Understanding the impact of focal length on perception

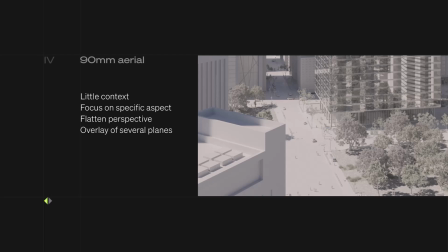(4:05)
This type of focal length, let's say 70, 90, etc., is very good at overlapping objects that are like in very large distance in the actual scene, but that you can then overlap and create relationship between,
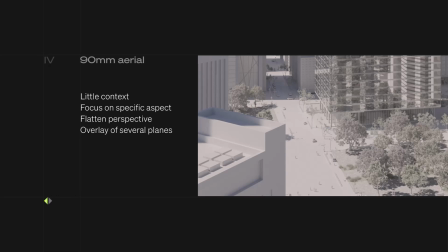(4:18)
because literally we're creating a relationship between this building and this building, even though in terms of distance and plan, they're very far apart.
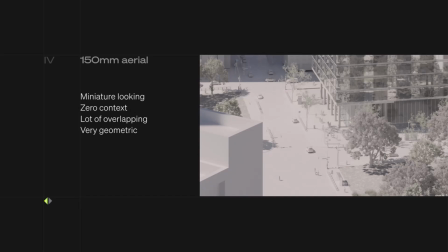(4:25)
Same thing, 150. So here it's like you almost have this sort of like look of like a miniature looking. Is like if you were looking at a little model, like a train model or something like that. You have almost zero context per se, because even though, I mean,
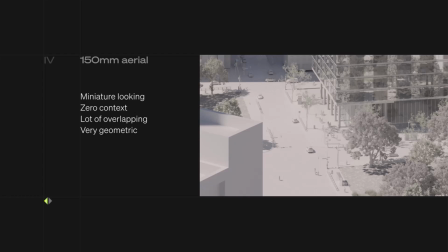(4:40)
compared to what we originally had in the 16 millimeter, is like we always have like just an excerpt of the building, an excerpt of this building, and we're focusing on this area. In terms of actual size of the area, this is a very large area, but in terms of perceived area and the context, it's just a very small piece.
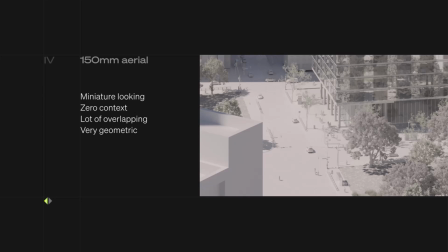(4:58)
Also, what is happening is that since we have a lot of geometric, a lot of overlapping, and a lot of in zero distortion, everything is like very simple lines. It becomes very geometric and very, very graphic, basically. And this is why it's actually very, very valuable focal length if you want to make like this type of shot, basically.
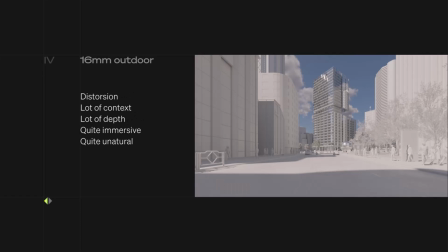(5:19)
Now let's do the same thing at ground level and see how it like changes a little bit. Here we're at 16 millimeters. So again, we have a lot of distortion and a lot of context because we're like going very, very wide in terms of aperture, or in terms of focal length, sorry.
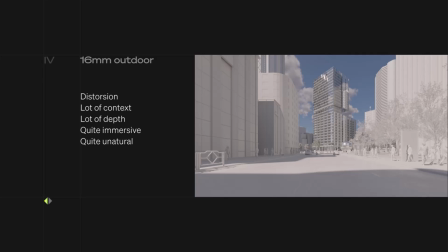(5:33)
So we have a lot of context, we have a lot of depth. We can read like 1, 2, 3, 4, 5 rows of building before we arrive at our little building subject. So it makes it quite immersive because the fact that we have this really helps us focus on here. So it's like, you know, when you have like this sort of tunnel vision. So it's quite immersive.
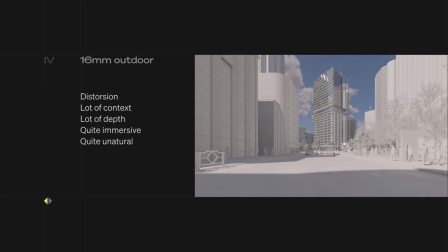(5:51)
At the same time, it is a little bit unnatural because we can understand that it's not a natural vision for us or something that is like close to a human-like vision.
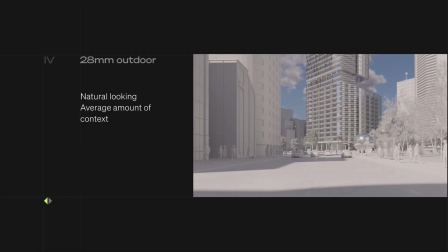(6:02)
28 millimeter, more natural looking, average amount of context, a little bit better focused on our project, less distortion, etc.
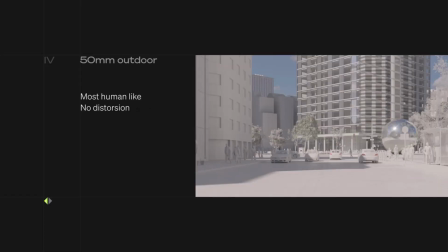(6:10)
50 millimeter, most human, no distortion, but you can see we lost already a lot of context. We have a little bit of overlap already between the building and our little cars, but this is pretty normal, and it's due more to the camera height than the actual focal length.
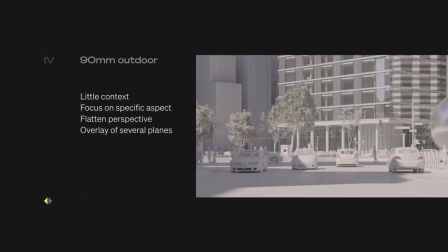(6:27)
Here again, 90 millimeter, almost zero context. We are starting to focus on that specific aspect, and we're like flattening the perspective, as you can see, between the overlap we're creating between this and our little cars here is like very shortened.
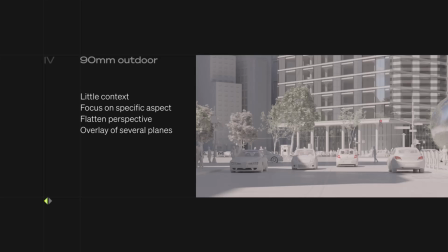(6:41)
And so we can have this sort of like very interesting overlay. And here in 150 millimeter.
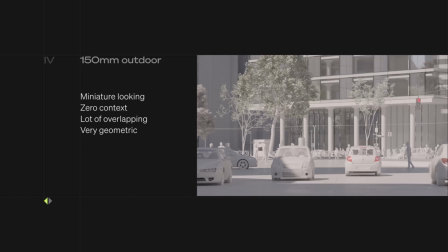(6:48)
So like you have less this sort of miniature looking because we're not in a weird like looking height. So it still feels a little bit natural, but still we have like very strong lines. And since everything is flattened, you don't have things going in every direction.
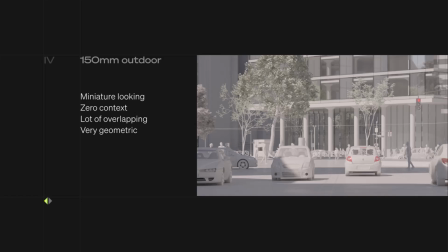(7:02)
You don't have any context, sorry. And everything becomes very geometric and graphic, which is definitely something worth exploring if this is what you're after. Now for the interspace, a 16 millimeter. Since interspace are a little bit like smaller, we tend to work with smaller focal length, but we can still use the whole range of the focal length in an interesting way. So 16 millimeter, you have a lot of distortion happening. You have the whole context of the building, or like the space at least. We have what we would call like an establishing shot. Have a lot of depth, very immersive, a little bit unnatural, even though here it's actually okay. But if we were like doing it a vertical way, we'd have a lot of weird diagonals, I think.
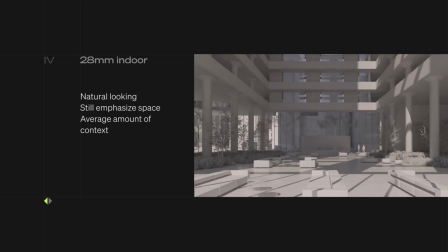(7:50)
28 millimeter, a little bit more natural, something you would see if you were standing in that lobby. Emphasizes quite a lot the space, average amount of context, pretty natural looking, and very, yeah, like you can focus on the space. 50 millimeter, a bit closer to human eye, or like middle bit above, I'd say.
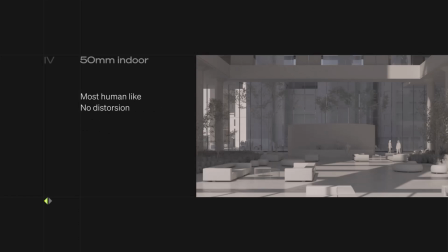(8:06)
No distortion, like the relationship with the thing is like very natural in terms of distance. And yeah, nothing more to say.